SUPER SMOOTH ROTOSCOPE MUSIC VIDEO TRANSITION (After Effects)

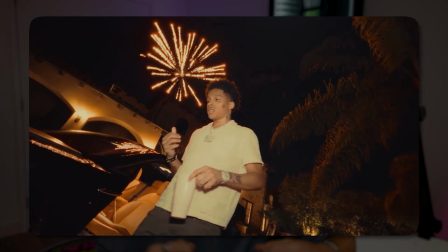(0:00)
In this video, I'm going to show you one of the smoothest rotoscope transitions that I know. The best part is this can be used in any music video. It's pretty easy to do, and I'm going to show you all the secret sauce. But before we get into the video, I just want to let you know that my new After Effects plugin, Shake Sauce 2, is out now.
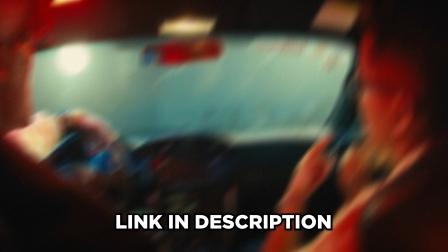(0:13)
It's by far the best shake plugin in all of After Effects. I'll have it linked down in the description alongside a 7-day free trial. That way you can try it out 100% risk-free. But that's enough talking. Drop a like on the video, and let's get into After Effects.
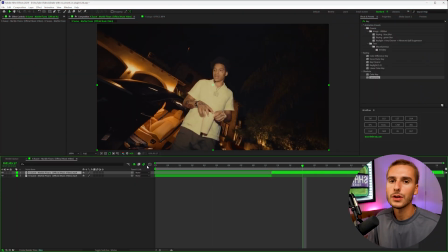(0:25)
So here in After Effects, these are the two clips I want to transition between, and luckily enough, you can do this transition pretty much with any clip, any footage, and I'll show you how. All you have to do is do a simple rotoscope. So we want this clip to transition to this clip here,
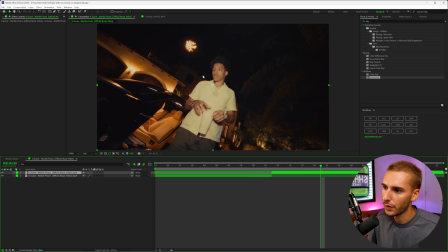(0:40)
and I want to time it where it kind of like zooms through like over here right when this firework explodes, because I think that would look pretty cool. So what I'm going to do is go ahead and click on this layer, go to the rotoscope tool, and rotoscope out K-Suave here.
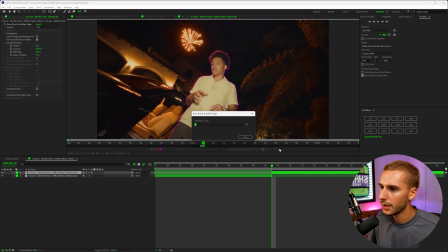(0:56)
Rotoscope looks pretty good. I'm going to go ahead and freeze it.
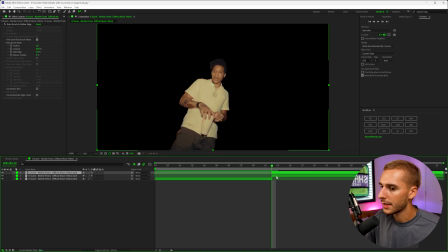(0:58)
And then I'm going to duplicate the layer by clicking Control D and then deleting the rotoscope effect from the bottom of the two layers.
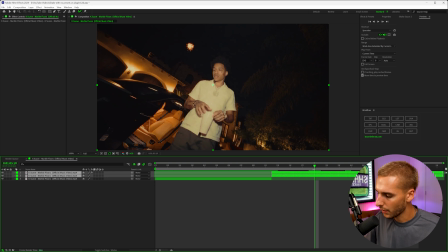(1:06)
Now I'm going to add a marker where I kind of want the transition to stop. So right about there, I'm going to press Start on my keyboard to add a marker. And then we're going to have it overlap here because we're going to be zooming through back here. And I'll show you how I do that in just a second. So starting off, I'm going to go ahead and pre-compose both of these layers and then go into the composition.
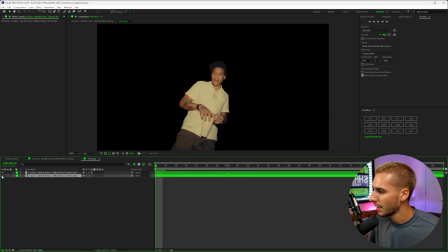(1:23)
For right now, I'm going to turn off the background layer and then go back into the main comp.
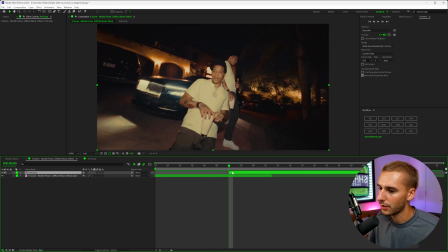(1:27)
Now you can see we have our subject masked out, just playing over the clip. And I'm gonna go and open the transform settings. So I'm gonna keyframe the position, scale, and the opacity for right now.
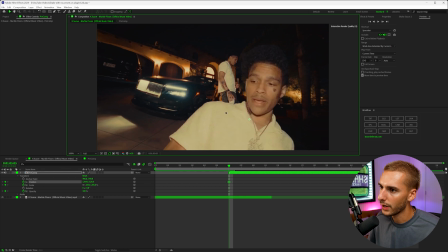(1:38)
And I'm gonna go ahead and scale it up. We want it to zoom past his top left shoulder here.
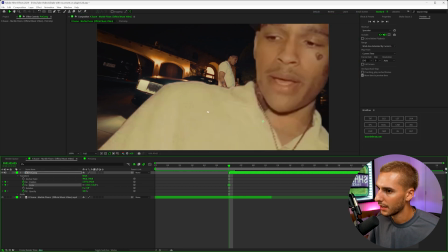(1:42)
So I'm gonna move him off to the side and scale him up like this,
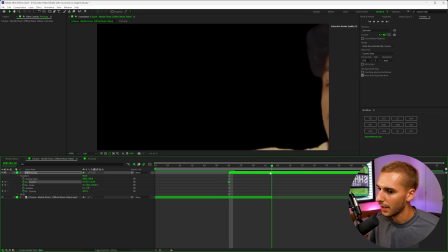(1:47)
because we want the first frame to kind of like he to kind of come in, and then we need the transition to end right here. So I'm gonna go ahead and reset both of these.
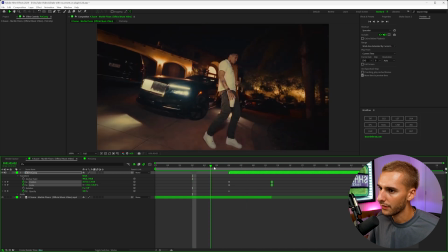(1:56)
So now we have this kind of zoom-like transition, and now I'm gonna go back into the composition layer.
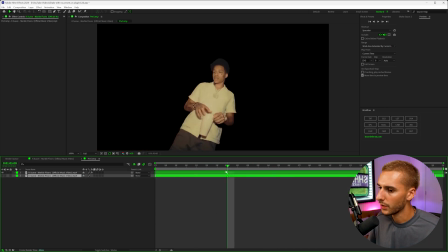(2:03)
Right here, this is where we know we need the background to come back in.
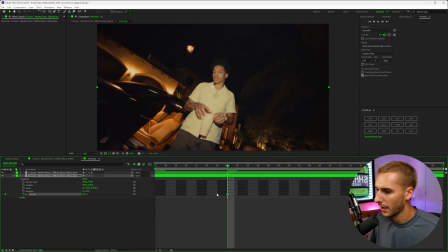(2:06)
So we're gonna go ahead and go to this bottom background layer and keyframe the opacity to 100 here, and then at the beginning, go to 0. So now the background's gonna slowly fade in like that.
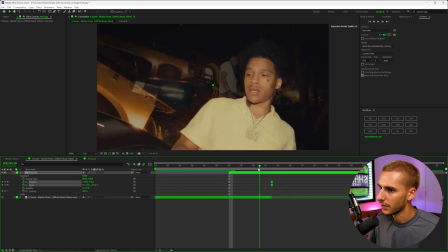(2:18)
And if we go back here, you can see how it kind of starts to make this transition.
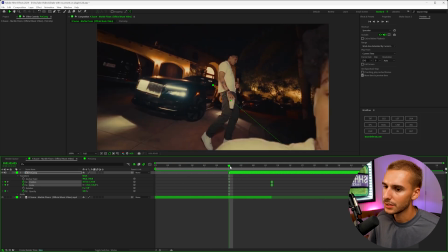(2:24)
It's already looking pretty smooth. It's a pretty like timeless, subtle transition. We're gonna go ahead and make sure we turn on motion blur. And now it's really starting to come together. And there's a handful of effects I'm gonna go ahead and apply now to just blend everything together to make it more smooth of a transition.
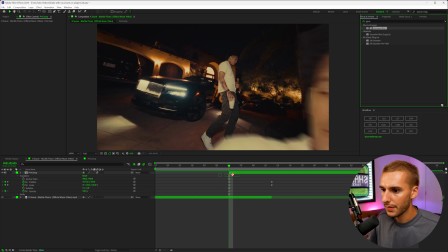(2:41)
So the first thing I'm gonna add on is an effect like Gaussian blur, and I'm gonna add this onto the overall pre-comp and bring up the blur so when he first comes in the frame,
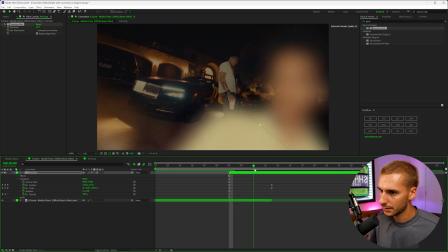(2:50)
it almost looks like it's out of focus. And then as the transition happens more and more, I'm actually gonna bring it down.
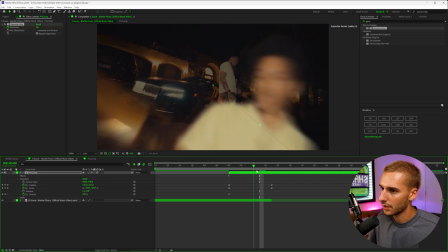(2:57)
That way it starts off blurred and kind of fades in.
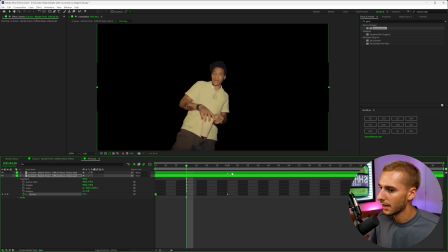(3:01)
And I'm actually going to click Control X and cut that, and then just apply that to the rotoscope layer.
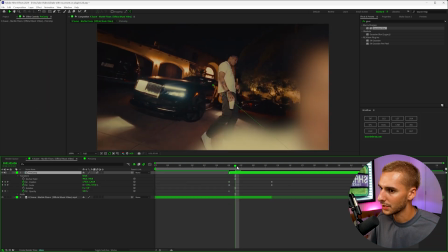(3:08)
That way it doesn't apply over the whole entire composition. And the one thing I noticed, the motion blur is a little intense here.
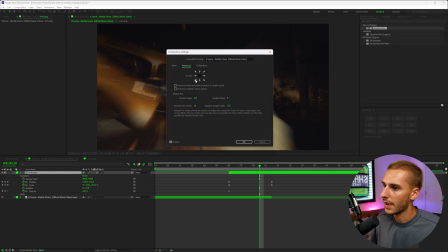(3:13)
If you go up to composition settings and then advanced, your shutter angle by default should probably say 180.
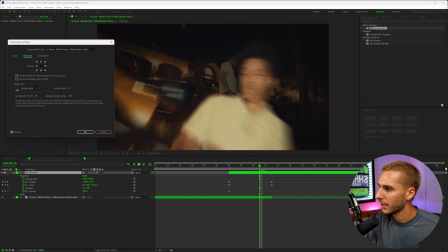(3:19)
Mine said 260, and it was a little bit much, but I think I'm actually gonna bring it down even a little bit more just so it's not as intense of some motion blur.
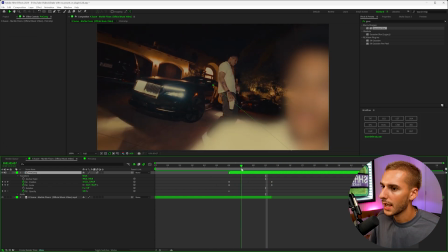(3:27)
So now it's looking just a little smoother, in my opinion, a little less motion blur. And just as we have this come into focus, I'm gonna have this background come out of focus.
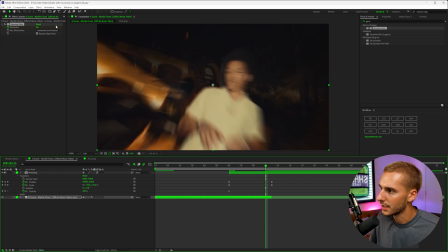(3:36)
So I'm gonna go ahead and drag on the Gaussian blur effect. And as it's kind of zooming out like this, I'm gonna go ahead and bring up the blur so the background starts to blur.
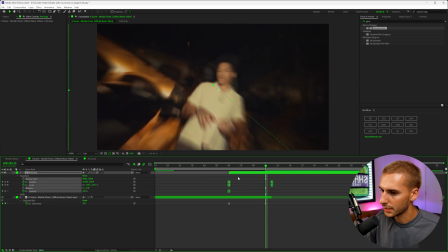(3:44)
And then we can go ahead and easy ease all of these keyframes. And now you can see how it's starting to come together.
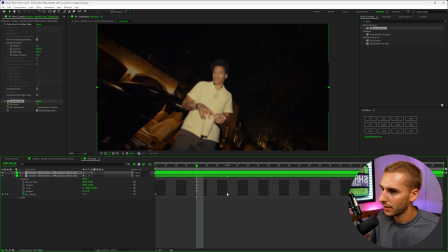(3:49)
One thing I'm gonna do inside of the pre-comp layer is go ahead and make the opacity come in a little bit later, and then also easy ease that.
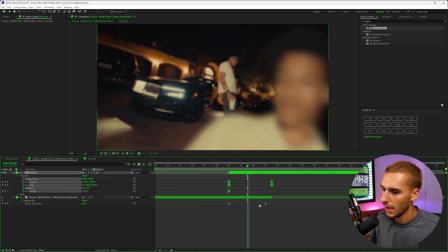(3:57)
That way the background doesn't come into frame till later. And I think that will just kind of smooth it out as well. And then it just takes a little bit of playing with the Gaussian blur here as well.
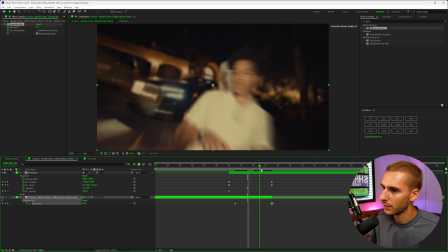(4:06)
You don't want the background to go out of focus too early.
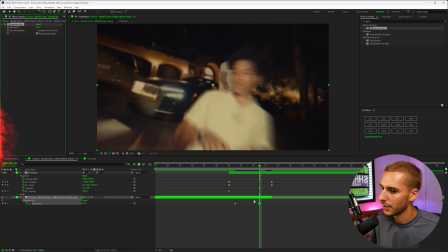(4:09)
So maybe just making this a little bit more subtle will help it. And you can continue to blend these effects.
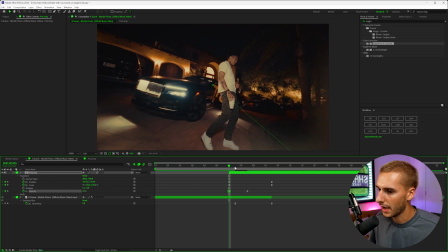(4:15)
I'm gonna keyframe the opacity to start off around like 25 or something like that. That way it kind of fades in here too. And it'll just make it a little bit smoother even. That way it doesn't have like this like super harsh cut here.
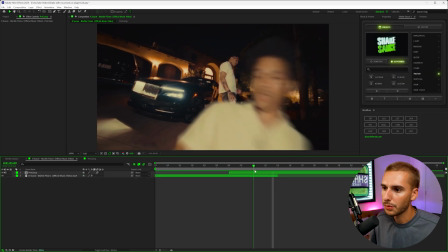(4:27)
So go ahead and just fade that in over time. And then to blend the transition here, I'm gonna go ahead and add a preset from Shake Sauce.
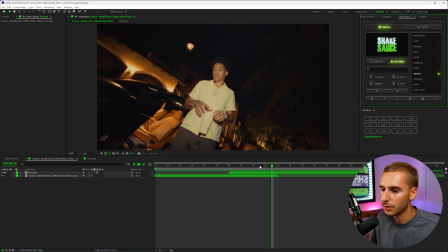(4:35)
I think this Twitch preset would look pretty good. So I'm gonna go ahead and apply it right where the last frame is, where it kind of blends.
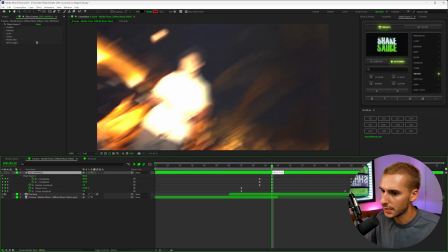(4:41)
And I really like the way that looks. It's just a little too intense for the transition because it's such a smooth transition. You don't want it to be like super crazy all over the place.
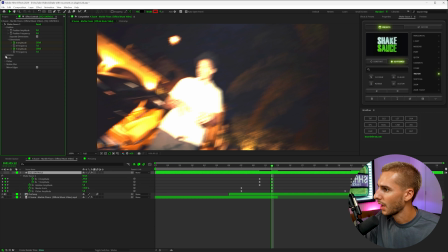(4:50)
So let's go ahead and crank down these numbers quite a bit and just go ahead and change a lot of these here. 2.
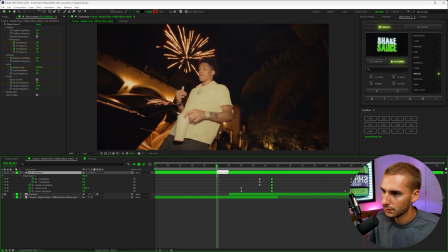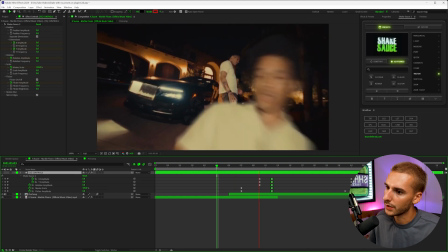(5:11)
And that looks really good with the firework here. You can see how that kind of sells the transition a lot.
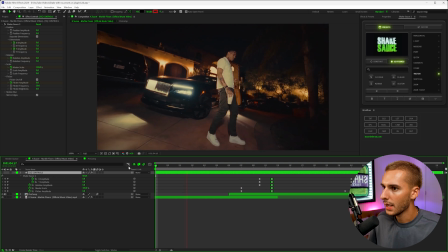(5:16)
It kind of feels like he's like falling into place. And I think that's why adding shake to your video is just essential. It's why I built Shake Sauce 2, honestly, is just because of how much of a difference it can make in the transition.
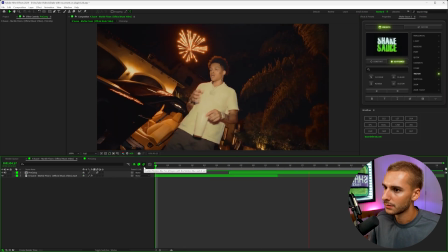(5:26)
You can see this is the transition without it. Clean. And then this is the transition with it. Infinitely better. But that's pretty much the effect. Like I said, if you guys want to check out Shake Sauce 2, I'll have it linked down in the description alongside that 7-day free trial. That way you can try it out 100% risk-free. If you haven't already, go ahead and drop a like on the video. And if you're not already subscribed, be sure to do that. I upload videos like this all the time. But that's pretty much all I got for you guys in this one. Peace.